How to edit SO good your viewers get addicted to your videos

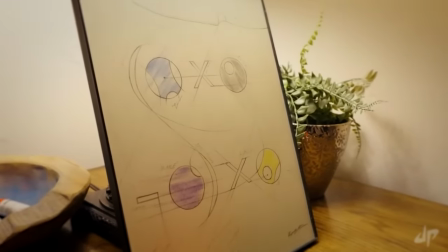[4:07] I found a suspicious looking math problem over by the pool table and it appears that I need to
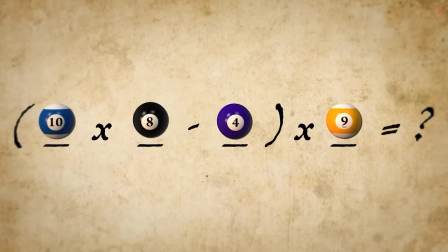[4:11] use the pool balls and the numbers on them to form some kind of solution.
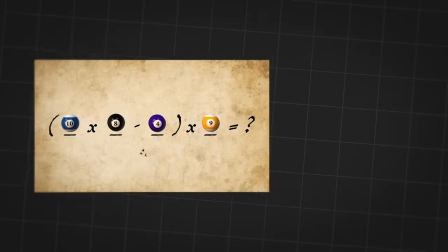[4:16]
You really need to understand how crucial that editing choice was. That was an essential but boring moment in the video's story.
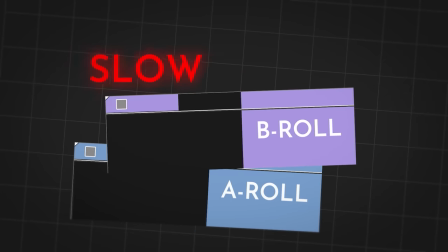[4:25]
Any attempt to use A-roll or a normal B-roll in this moment would either be too slow or terribly confusing, both of which would lose viewers. An animation explained it crystal clear and fast. That's the sort of editing choice you need to make to create an addictive video. If you've been following my channel, then you've probably noticed I've only uploaded three videos.
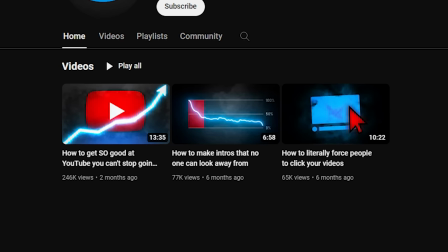[4:46]
And with that, I've gotten over 300,000 views and like 13,000 subscribers. What makes it crazier is that I haven't promoted these videos anywhere. I just uploaded them on YouTube and they did great completely by themselves because of all the YouTube knowledge I've gotten over the years.
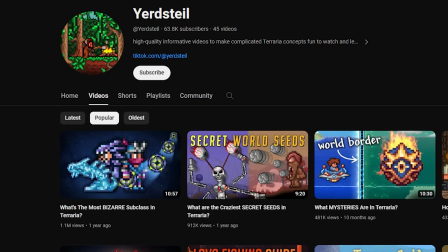[5:03]
I got a channel last year that I got to like 60,000 subscribers and over 24 million views. So naturally, I've been getting a ton of comments and emails of people asking me to help them out. So I want to let you know that I'm releasing my calendar below, but it's for serious creators only. If that sounds interesting to you, then you can book a call below to learn how to grow your YouTube channel. And by the way, the spots are extremely limited at the moment, so don't miss out.
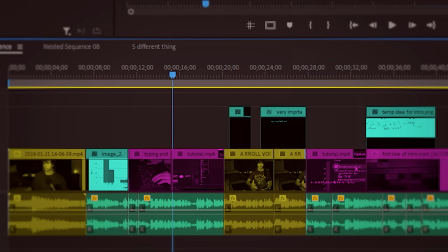[5:33]
Now, you probably remember from earlier, there's a drawback to cutting between different clips a ton.
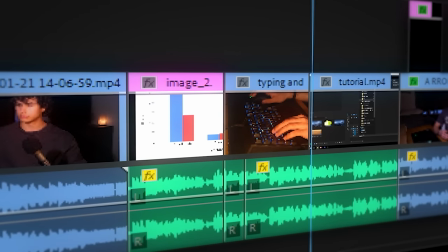[5:38]
All of this visual variety can quickly become visual mush if you're doing it wrong.
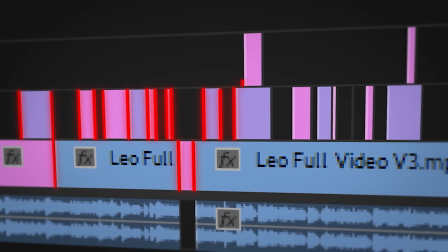[5:43]
Let's say you want to be engaging, so you're trying to cut between different clips literally as much as possible. You risk making things confusing, which hurts engagement. To avoid that, don't minimize shot duration just for the sake of minimizing shot duration.
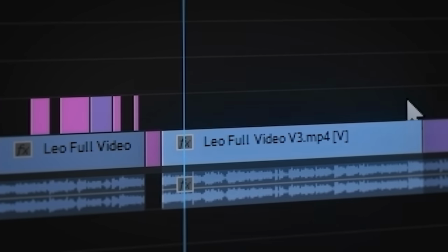[5:57]
It's okay to leave the same clip on screen for 10 seconds if it's interesting for 10 seconds.
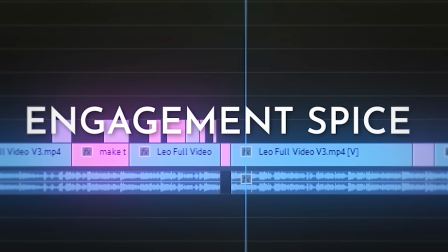[6:03]
And oftentimes, Sometimes, adding some engagement spice to your video doesn't even require cutting to another clip.
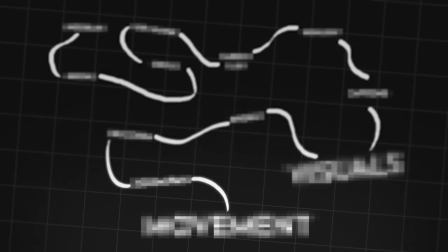[6:09]
Instead, use some of these tricks to make things way more immersive. First, give some movement to any boring, still clips you have.
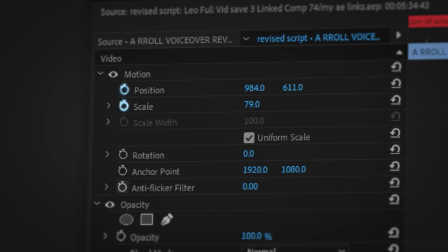[6:17]
Make either the scale or position slowly change, or even better, make things fancy by changing their perspective.
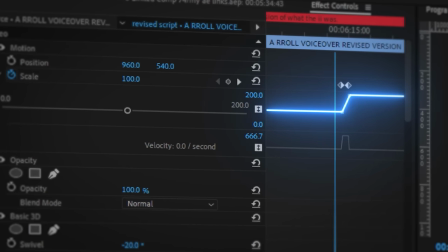[6:23]
You can also do more abrupt scale changes to draw attention to certain things.
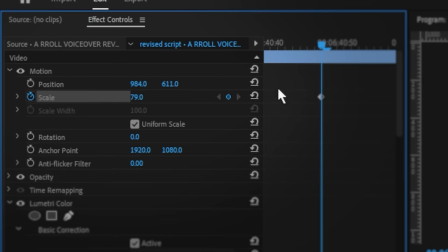[6:27]
For example, when I say something important in an A-roll segment, I'll zoom in close to my face to subtly communicate to the viewer that they should listen up.
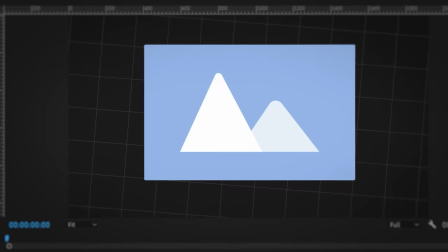[6:35]
You might also make wiggle keyframes. That's when you see images or text or maybe the whole video shaking around. You never see me doing this because I don't like the way it looks, but if you want to do it then go ahead.
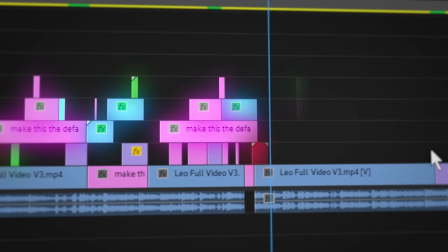[6:48]
Next, throw on a bunch of visuals on top of your footage.
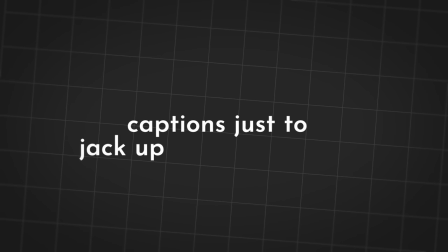[6:54]
Many people make the mistake of adding captions just to jack up the visual variety, but don't forget that drawback that we talked about. Using captions to fill in dead space can quickly become obnoxious and ruin a great opportunity to use a more engaging visual. So I only use captions when I want the viewer to understand and pay closer attention to certain words.
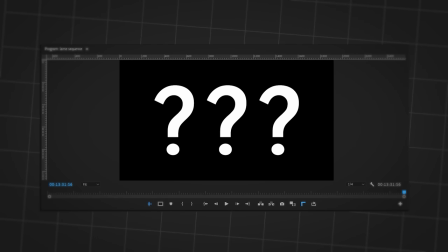[7:14]
But if there's really nothing else to put on screen, captions are often still better than nothing.
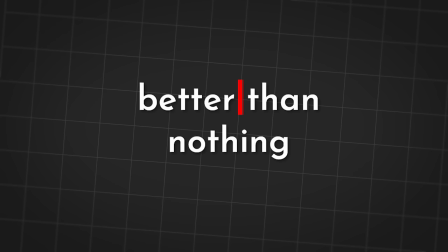[7:19]
Also keep them to three words or less at a time because it makes them easier to read. Now let's say you're showing an image to the viewer.
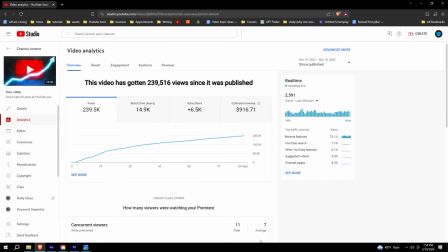[7:26]
If you plainly show the whole thing like this, it's boring. And more importantly, it's confusing.
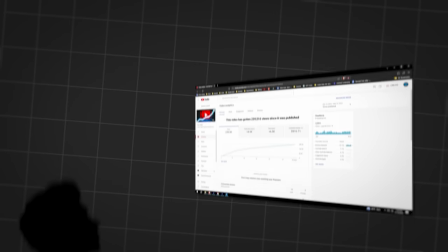[7:32]
To make things crystal clear and create some visual variety, guide the viewer's attention to the focus point of the image.
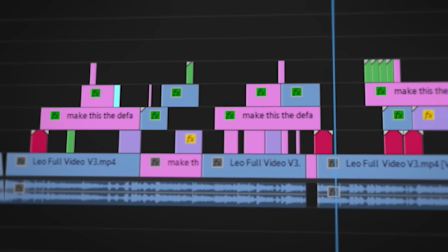[7:38]
Here are six ways that I do that which go beyond just scaling and positioning. Take notes because this is what gives you professional-looking timelines like these.
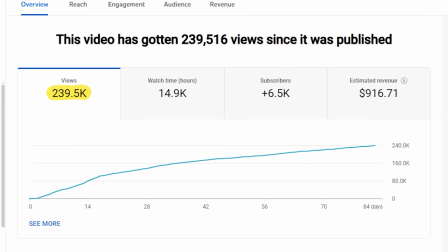[7:49]
Animate the most important piece of text or area of the image being highlighted.